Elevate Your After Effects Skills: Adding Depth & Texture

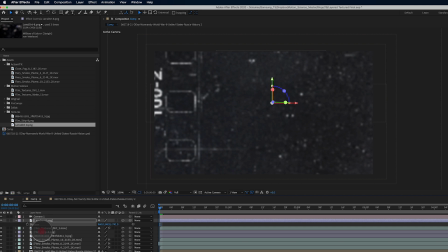1239s
I'm going to go somewhere maybe around 800 or so. And I'm also going to scale this guy down. Oh, somewhere maybe in here, and then hit P for position and
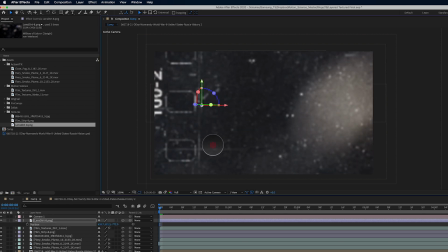1258s
bring this guy over in here maybe.
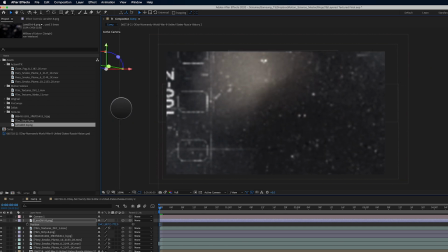1269s
You know, that's kind of interesting up in here. I like that a lot. Let's also duplicate this guy and let's bring another one.
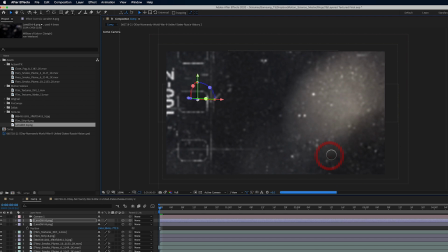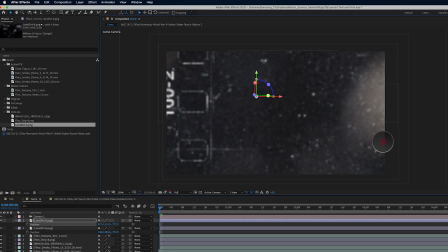1286s
Maybe over here on this side.
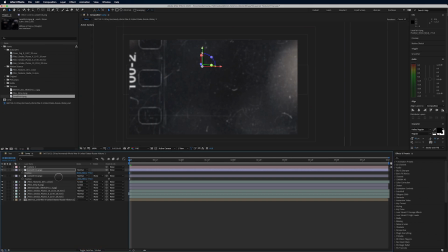1293s
Something like that. And let's set both of these to screen.
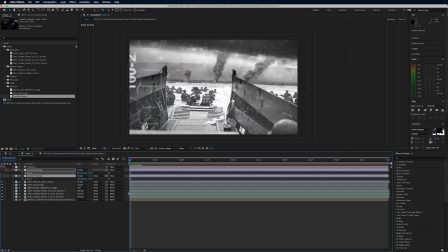1300s
So now you can see with and without, right? So they bring this kind of, they bring a lot of atmosphere again. So we're building these textures upon each other.
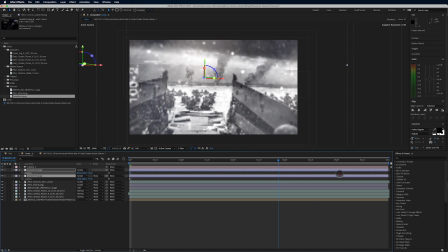1313s
And at the same time, they're creating additional depth because we've got our camera in here, really digging what's going on here. Next, let's bring in some close fog. Let's do this. This is from Action VFX as well.
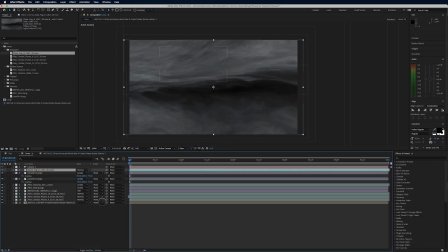1328s
And we're going to set this to a 3D layer.
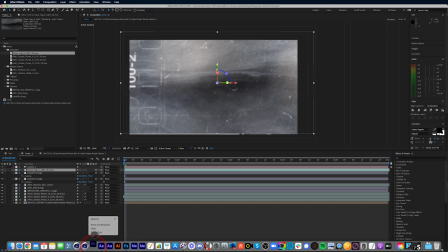1334s
And there's our fog. And we are going to, if I can stop opening up Premiere for some reason, somehow keep clicking on that.
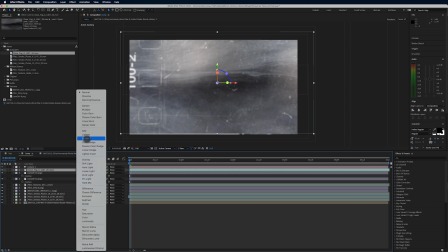1342s
Back here in After Effects, let's set this to screen as well. And let's scale it up a little bit.
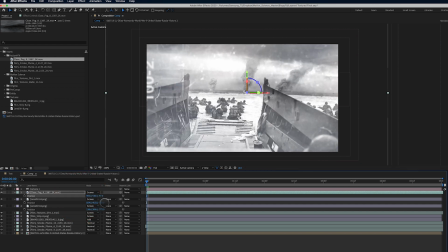1351s
Let's hit P for position. Let's go. So these were -700. Maybe this one's at -500-ish. Somewhere in there. And I'm letting my ADD go here so I can just get these kind of laid out for you in a quick manner.
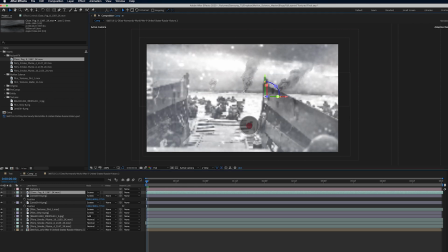1366s
Otherwise, I'll be sitting here all day. Let's see here. Let's move this guy around a little bit.
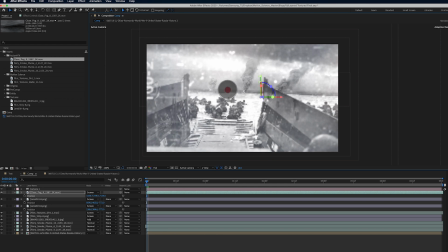Maybe in here. So what I'm looking for here is just some very subtle fog up here near the foreground, and you can see it here. So let's see if we can see it in motion.
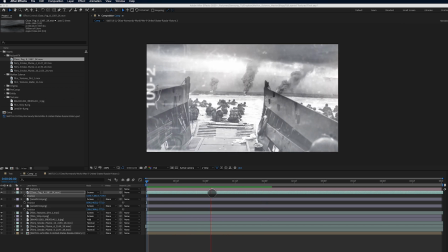1398s
So I'm just rendering a little section of it here, and I can't really see that close fog, right? I know if I get the settings right, I can bring some interesting visual interest here to the foreground. So what I'm going to do is I'm going to select close fog, effect, color correction,
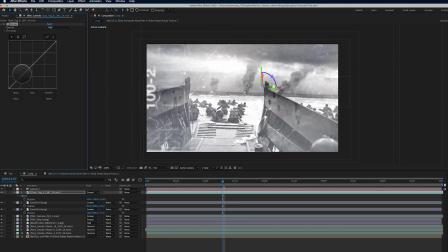1413s
curves. And I'm going to bring curves in, and I'm going to set a point around up in here, kind of bring up those black values, bring down those white values. And you can see what it does.
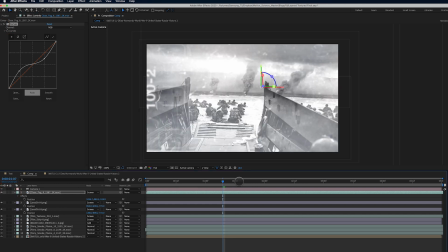1429s
It really just brightens up that fog. And I want to see, so I can definitely see it more now. So let's preview this and see how it looks. So there's the close fog. It's very hard to see, right? It's very hard to see.
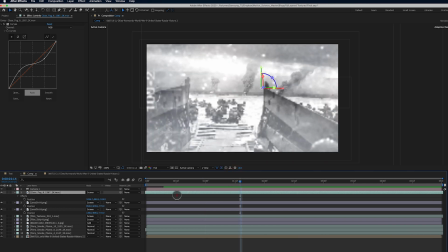1447s
I think if I was to kind of play around with a little bit more, like I can see that fog there. I can see it just moving. Maybe let's kind of drag it down here a little bit more.
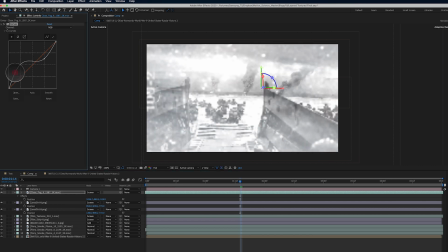1459s
See if I can maybe not play around with this a little bit more. I mean, it's real subtle.
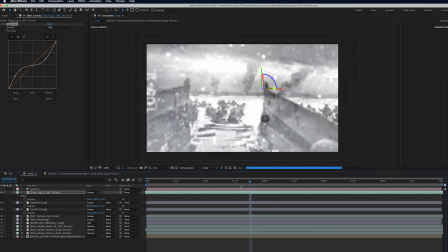1473s
The thing that's bothering me at this point is when I see these flickers, this film grime come on, it's just a little too in your face. And that's something we have to be aware of when we are adding textures. We don't want to overdo it.
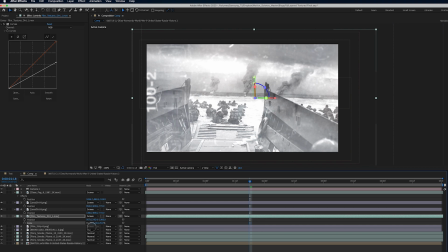1487s
So I'm actually going to drop down the size of this a little bit more. And we drag this over.
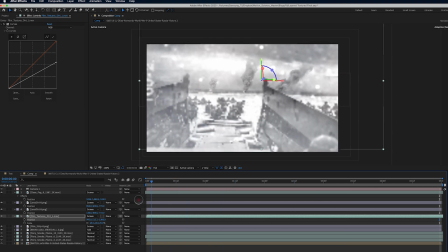1502s
Something like this. Actually, I got to increase the size again just a bit. And then maybe I think I'm going to blur this out just a hair.
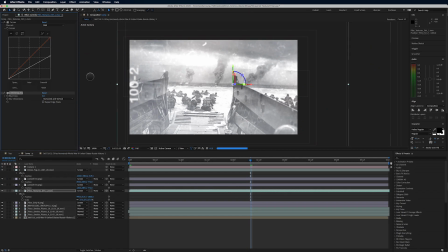1518s
Let's go to blur and sharpen and Gaussian blur, and let's just give it maybe like, actually just go like a 3. Just a little bit of a blur there. I like that. Next, let's bring in one more texture. I know we're bringing in a lot of textures here, but let's bring in one more texture. This is Film Textures Matte.
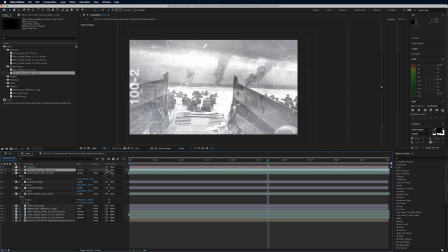1536s
This is from Motion Science as well. And we're going to hit P for position. Actually, let's make it 3D. Like so. Scale. And this is a 4K element, so let's scale it down quite a bit because I want to see it here on the edges.
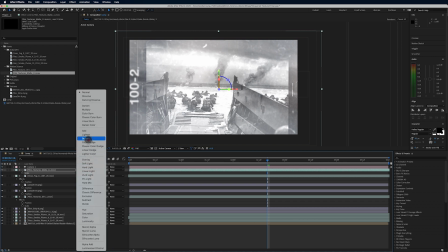1556s
Let's go to set this to multiply. Like so.
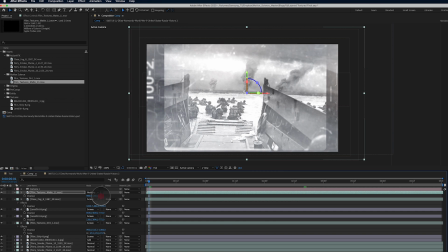1563s
And let's also hit P for position. Let's bring it to -500. I want to see the bottom edge just like that. So it kind of gives it this interesting framing down here.
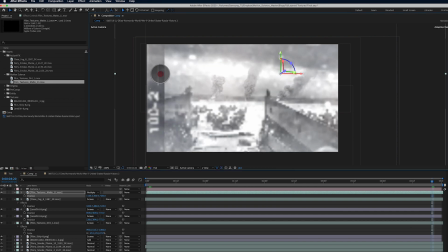1579s
Now, something I have to watch out for is this line here. So maybe if I bring it over like that. Yeah, because I don't want the line to overlap the numbers here. I really like how the numbers look.
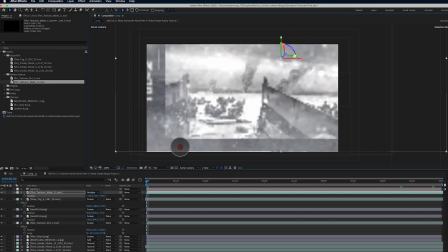1594s
And I gotta watch again the bottom frame here.
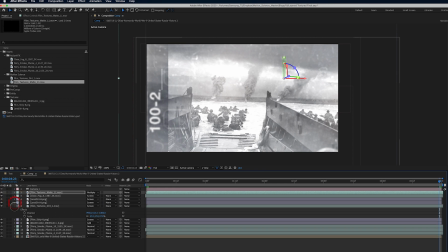1603s
That's working pretty nice. One thing we can do here to give it a little bit more life and to kind of
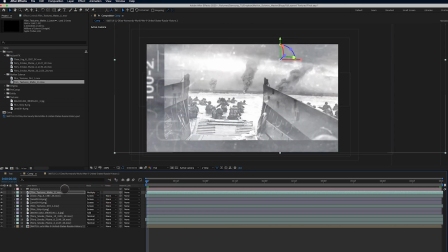1610s
help bring some of these elements off and on and give it even more depth is I can hit AA,
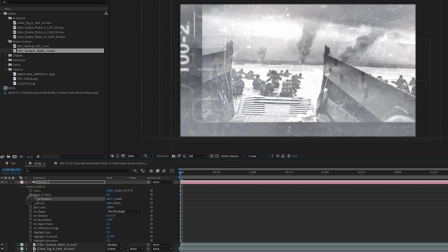1616s
and for my focus distance here, I can actually add an expression. And we are going to Alt Option click on focus distance, and we're going to type in wiggle,
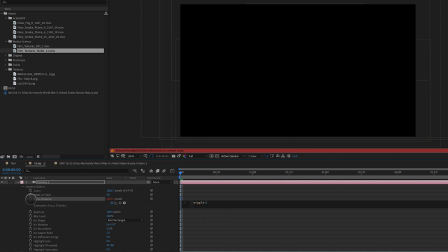1626s
and we're going to put in the values 3,2000. So that says 3 times per second you are going to wiggle at, or you're going to change the focus distance a value of 2000. That can be a positive 2000 or a negative 2000.
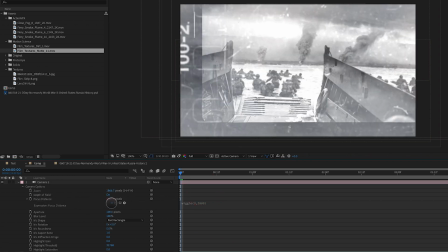1644s
So we had our focus distance. If I turn it off, our focus distance was set to 1857. So I'm telling the camera you can go up to 3857, or you can subtract 2000, which would be what, negative something below 0. So if we preview this, let's check out what it's going to do.
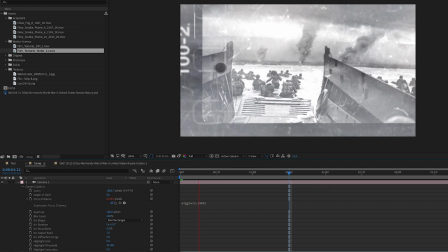1662s
You can see immediately some of these elements are in focus to begin with, and now they're kind of going out of focus a little bit. Now they're back in focus very quickly. There's a quick shift of focus there. It goes really out of focus. And we have to watch that because we don't want it to be too out of focus. So hopefully it comes back in here.
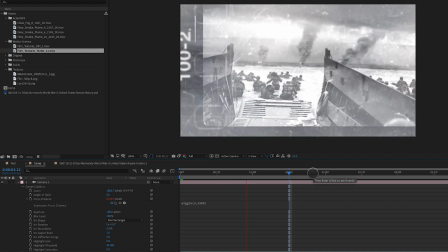1684s
Here it comes. It's coming back in. That's looking pretty good. And what I'm going to do is I'm going to preview this. Yeah, and so you can see right there, it's just a little bit too much of a pull of focus there.
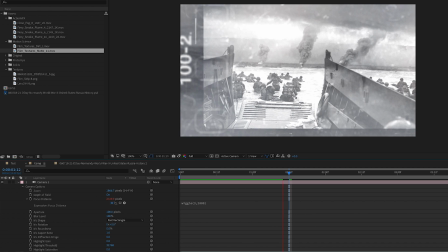1701s
So we're just going to continue to preview here, looking at the details, how often it goes, out of focus, how far does it go out of focus? Is it too much? It's very important that we kind of, do pay attention to these things. Like I do feel like it's maybe going out of focus too much at this point. So let me go ahead and finish it and we'll come back.
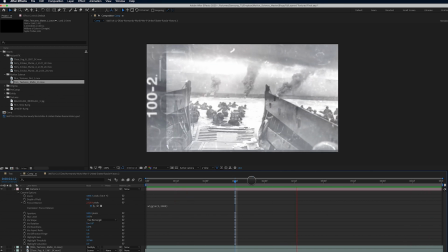1722s
So there we go. It's looking pretty cool. It's too much of a focus pull when we get to a couple points here. Like right here, it's too much. And right there, it's too much.